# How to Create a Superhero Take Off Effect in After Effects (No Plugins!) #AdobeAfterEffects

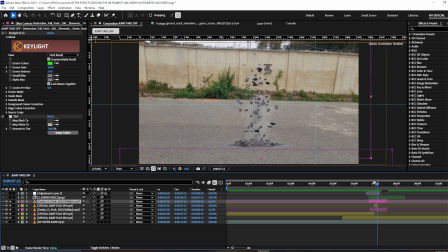245s
So as you can see, so as a beginner or somebody who is doing this, you must also know how to art direct your effect. Okay, so because you might have effects on ground,
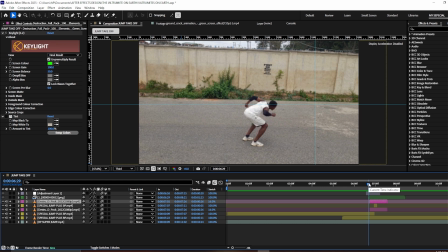258s
maybe rendered from a bigger software like Houdini or like Cinema 4D or like any other software out there. So but compositing and knowing how to art direct your stuff matter to make them tally with the footage you have.
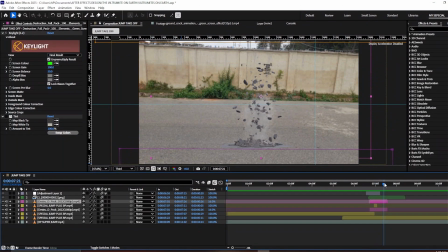276s
So and it is very important for you to know how to do that. So the both packs, they were revealed by a max animation. So I animated this the max part. So if I should do it this way, you see that the max part is animated here.
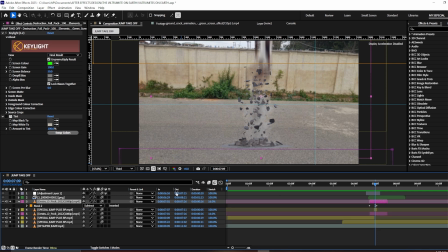294s
So the next thing I have to do, to sell the force and to sell the force effect, he's not just going to break the ground alone. He's also going to create a dust showing the speed and the force he's using to take off.
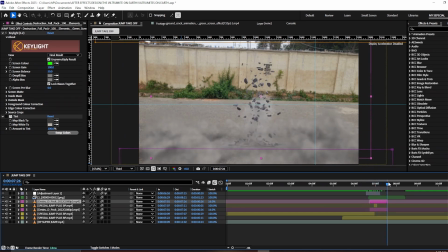312s
So immediately this happens, how to create a dust effect. And the best way to handle this is just to add a tint effect to make sure that it blend.
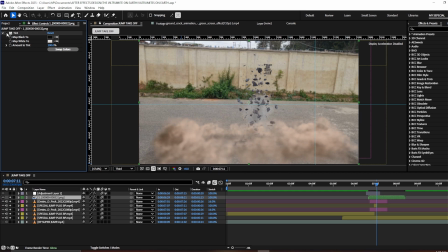322s
This is what I'm talking about, the compositing of the scene, to make everything tally, to make everything look nice. So that is what I did right here, and if you can see, I did this. So I just have to play with this black and white to make sure that I choose from the
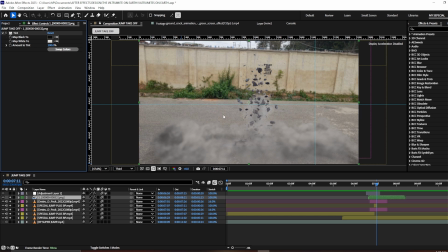339s
environment to make sure that my dust tallies with the main road there, as you can see. So, and everything is in place. So I think I did the same thing for the distortion effect too. So though to a larger extent, and I should also remove it.
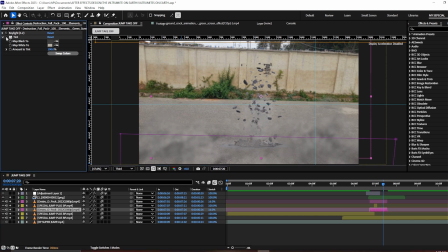357s
So I almost did the same thing with the ground distortion, debris, spark, or something like that. So but I chose to remove it because it's blending too much. So, and why did I do this is because when a ground breaks up,
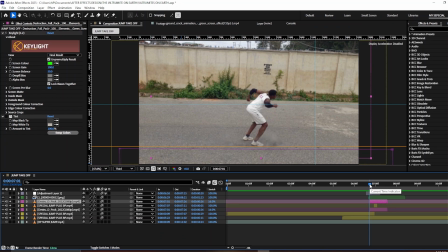374s
the beneath always look darker than the surface. So we have a lot of surface there. So if I should do that, everything looks the same, and that is not realistic at all. That is not realistic at all. So I have to this to sell the force and all that of him taking off.
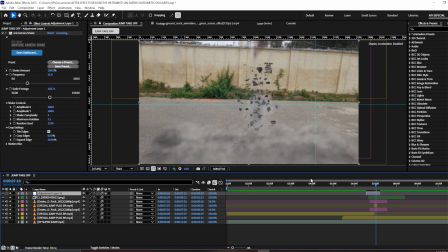394s
So I have to add something else here, which is something that is nice, cool, and beautiful, and that is the camera shake.
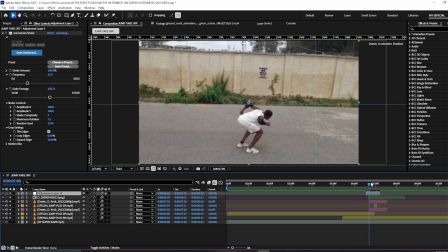402s
So without the camera shake, this shot looks lifeless, okay, and it actually sells the force, okay, makes it, this is the most realistic part. If this is happening in real life and somebody is filming this is what is going to happen, okay,
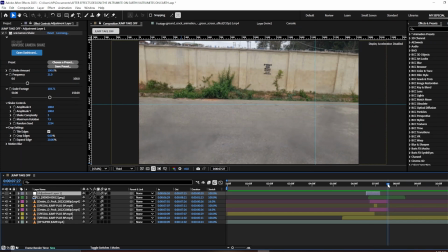418s
the dust and the camera shake and all that to sell it off, okay. So that is just how it is. I think this is all for the takeoff, okay. So how to do a superhero takeoff. So as you can see, this all I did.
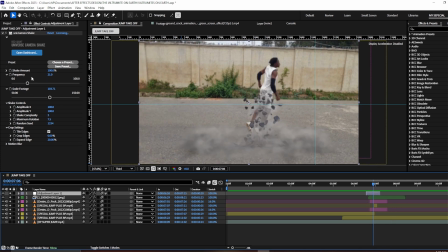437s
Now for the camera shake, I just have to up the frequency to 21, and I left every other thing. But what I did also is to set the footage scale back to 100 plus, because it is messing with the border of my footage and it wasn't looking good at all.
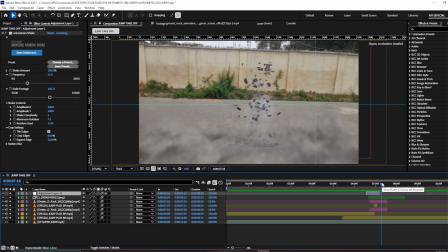457s
So please like, share, subscribe, and I will see you next time in my next video. Also check, I'll be dropping another video how to make a superhero landing, okay, which is also important. Thank you, and see you next time in my next video. Bye.